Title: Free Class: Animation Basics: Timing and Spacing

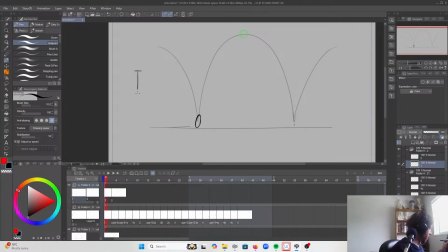So for my timing chart, I'm going to not have one in the middle and then have them all towards the top.
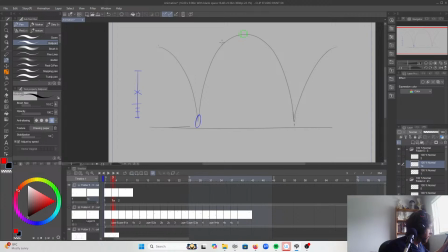So I would draw one here, but I'm not because of the X. Go to the top.
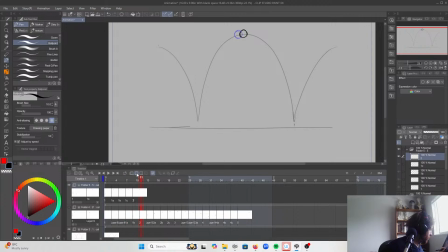And just to make it that much more clear, I'll go and do this the other way. Because usually you want both sides of something gaining and losing momentum to match. So nothing in the middle between where that middle would be,
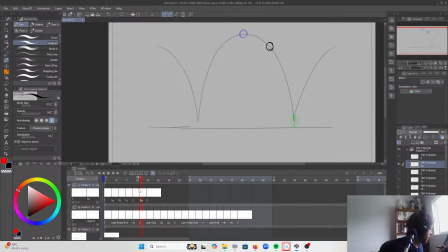then one in the middle here.
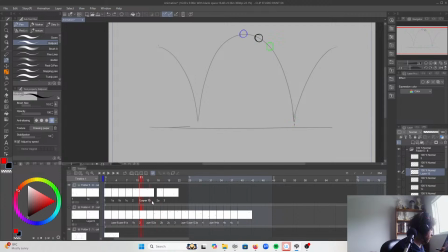And one here.
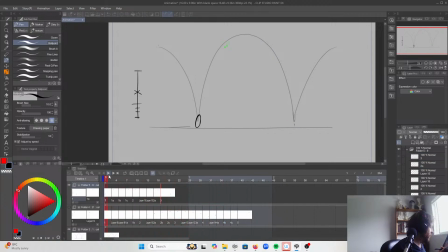So this is an example. I don't think this looks as good because there's such a gap here, but this is an example of when I would not just draw one in the middle.
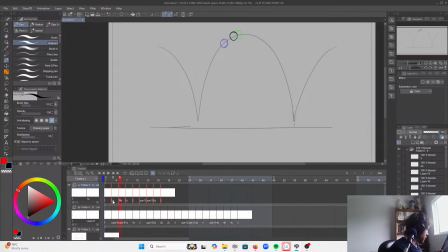But what I could do is I could add smear frame. So you put that on ones, stretch that out, and do the same thing the other way.
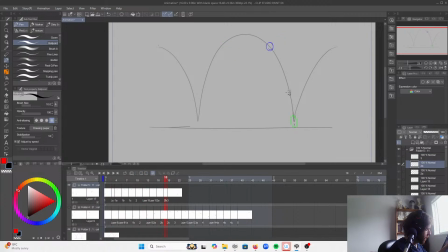So very exaggerated, but this is a thing I could do.
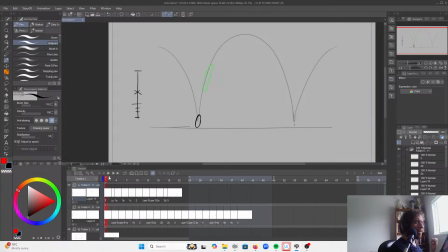And visually, like this looks a little less realistic, but visually I kind of like it. I like the contrast. It's kind of fun.
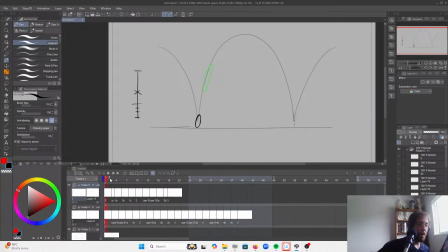So having it offbeat means more embellishment kind of thing. Yeah, generally I'd say that. There are times where it's more realistic to have things be really fast and really slow than a bouncing ball changing direction, but yeah, I'd say it's more of an exaggeration thing.
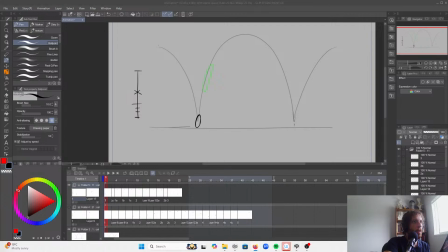So what I'm going to do now is I'm going to pull up
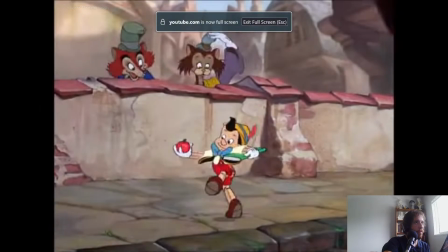some animation from the 1940s.
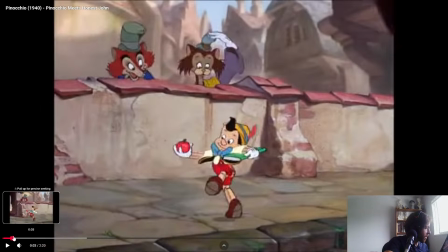And we're going to watch it, and then I'm going to go frame by frame, and we're going to track things as they slow in and slow out and see how that spacing works.
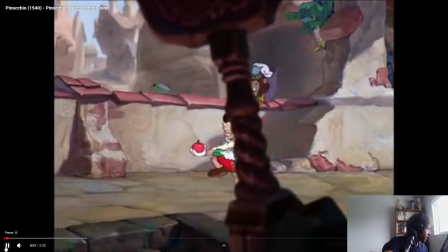So watch the walk first. Nice and bouncy.
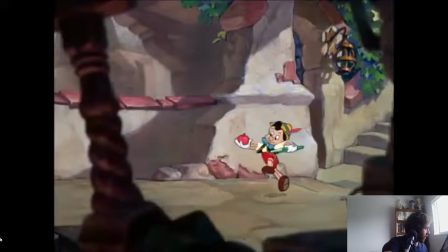And let's look at this frame by frame. So first I'll just go through nice and slow.
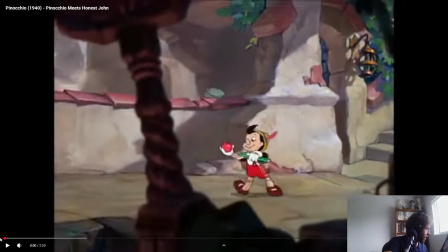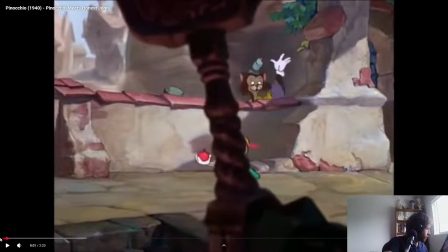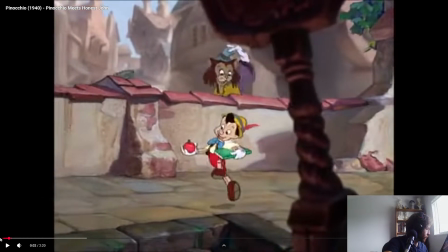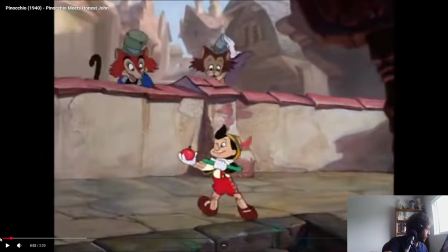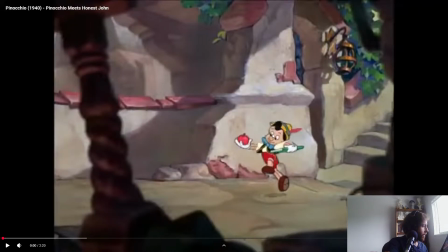So track the head right there. Then it moves a little bit, then a little bit more,
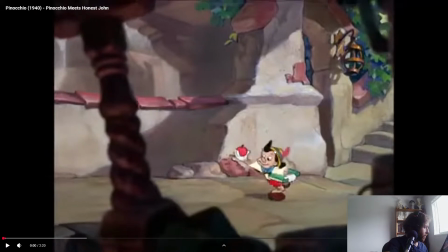then a big move, then a little bit,